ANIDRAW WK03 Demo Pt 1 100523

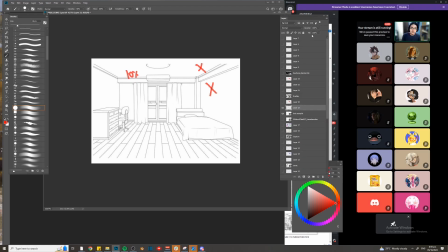(24:46)
Kasi that means you're not really exploring your ideas well enough. This is a basic room. It's well drawn, yes. Sure, it's well drawn. Wala akong masasabi dun. But I'm criticizing the way you're exploring your ideas.
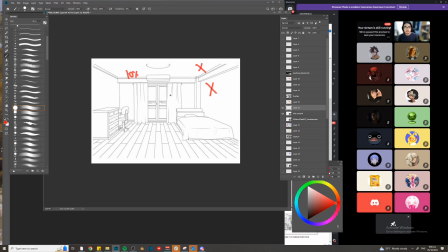(25:00)
So this is the point of the thumbnails. Okay? Um, So let's see. Here's a good example. Again, these are not my drawings kasi guys, I'm not really I haven't done backgrounds in a long while, so I don't have any good examples.
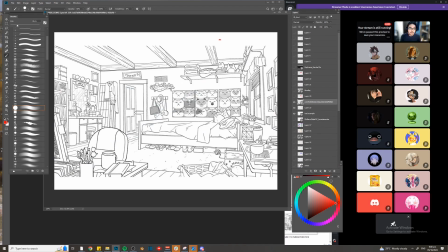(25:14)
So I just search these stuff online. Okay, so I think this one is a I don't know. Hindi ko malala kung saan galing to. But as you can see here, tingnan nyo. You can see here how interesting everything is.
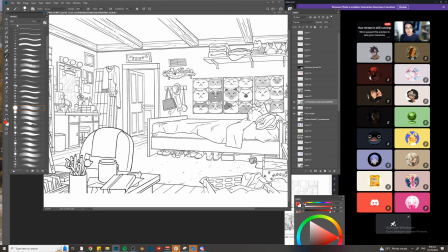(25:30)
There's clutter. Yes, may clutter. Okay, but the clutter is organized well.
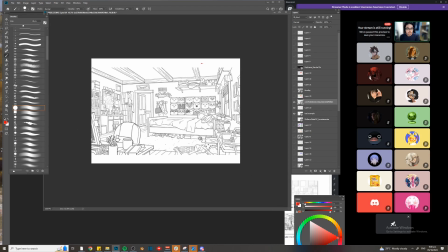(25:37)
So how do you what do you mean by that, sir? Well, tingnan nyo ah. You see here, the clutter are grouped together. Hindi sila kalat-kalat na masabi lang na may kalat.
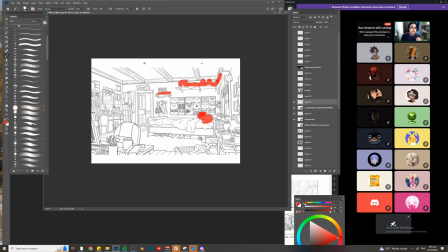(25:53)
Okay? You can make things messy, but they have to be organized too. Kumbaga, may art direction. You can see it in film, in animated movies. Na when you're creating a mess, it has to still flow.
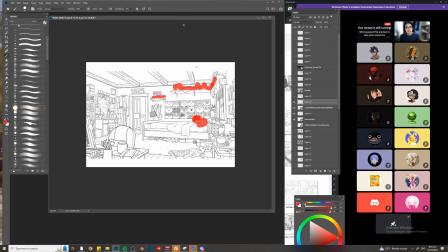(26:09)
Kasi it has to look good. And tingnan nyo ha, there's a bunch of mess around this area, but look at this. This one doesn't have much detail.
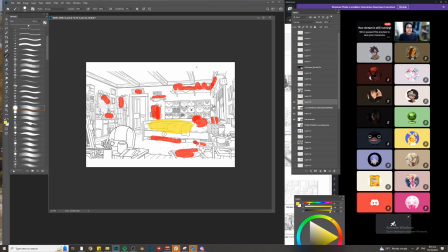(26:27)
So that means when you're creating mess, you have to organize them in some areas, and then there are areas of rest. So ganun siya in composition. You can't bombard your shot with so much detail.
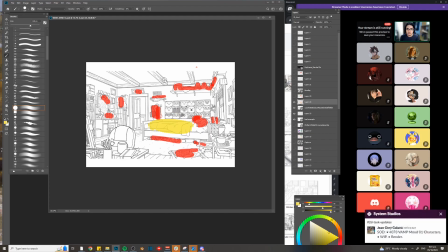(26:40)
You have to have a breathing room. So for example, you have them here. Breathing room.
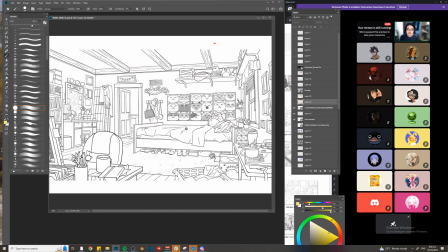(26:48)
We'll leave it plain because you have so much things happening here that if you add detail here at the ceiling,
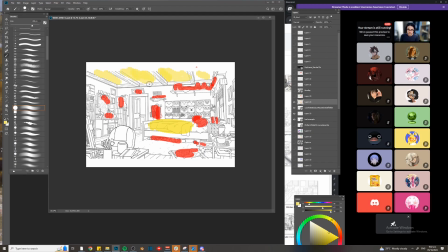(26:57)
it's gonna make your um, your shot or your composition hard to see. Yung design mo masyado, it's gonna be too daunting. It's gonna be too heavy on the eyes. Masakit sa mata. Okay, so once again, find opportunities of rest.
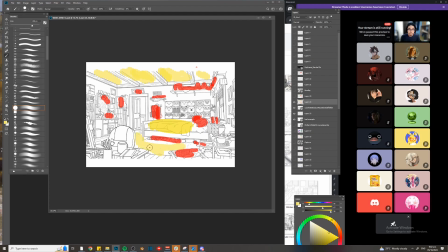(27:14)
So tingnan nyo, here's another area of rest. So I'm marking in red yung areas of clutter, diba? But at the same time, they have areas of rest. Okay, so kumbaga, it's controlled chaos, basically.
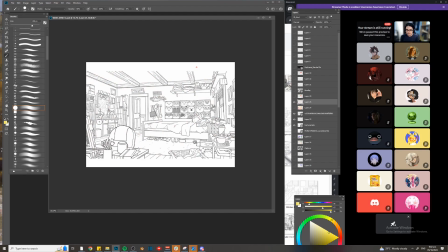(27:34)
Okay, so another thing, going back, kumbaga, I said a while ago, right?
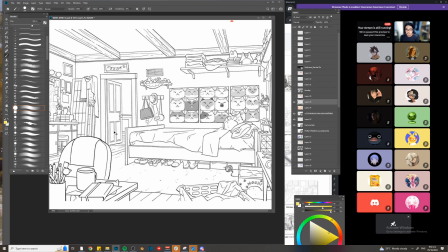(27:39)
You're organizing shapes. So tingnan nyo, look at the foreground element here.
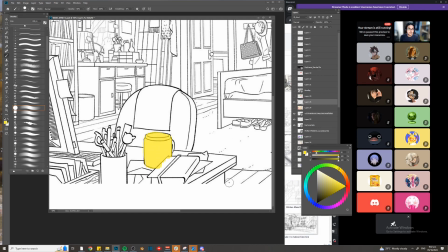(27:47)
So you have here a mug, right? Then you have a book, and then a bunch of paper here. Now what the artist did here was, you also have here itong collection of pens and
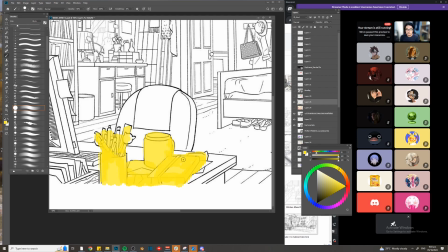(28:03)
scissors, container niya, diba? These are distinct elements, right?
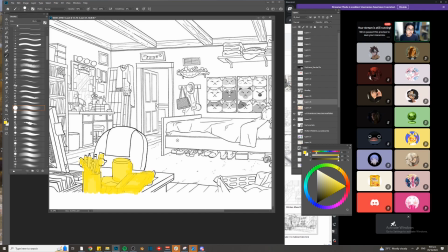(28:08)
But what he did was, in order to make it more cohesive,
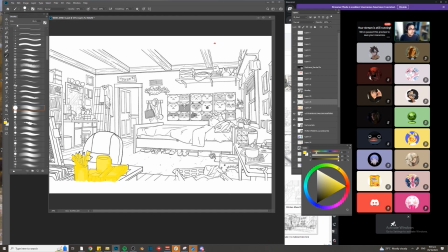(28:13)
kasi you're also worried about the whole thing, the overall presentation of your shot. So what he did to make things more streamlined, more simple, was he combined everything into one shape, basically.
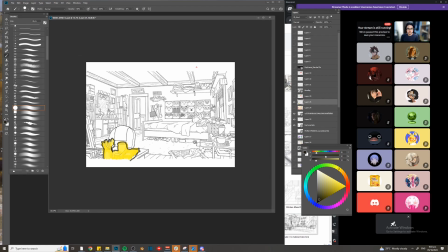(28:34)
You see it? Okay, it happens again and again.
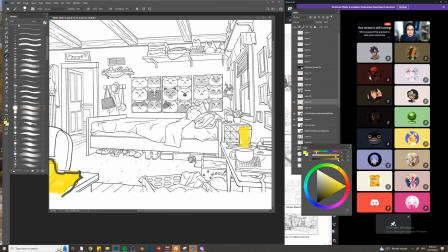(28:39)
So that's a typical setup that you could use to control
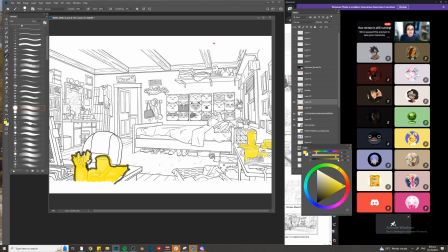(28:48)
the details in your room.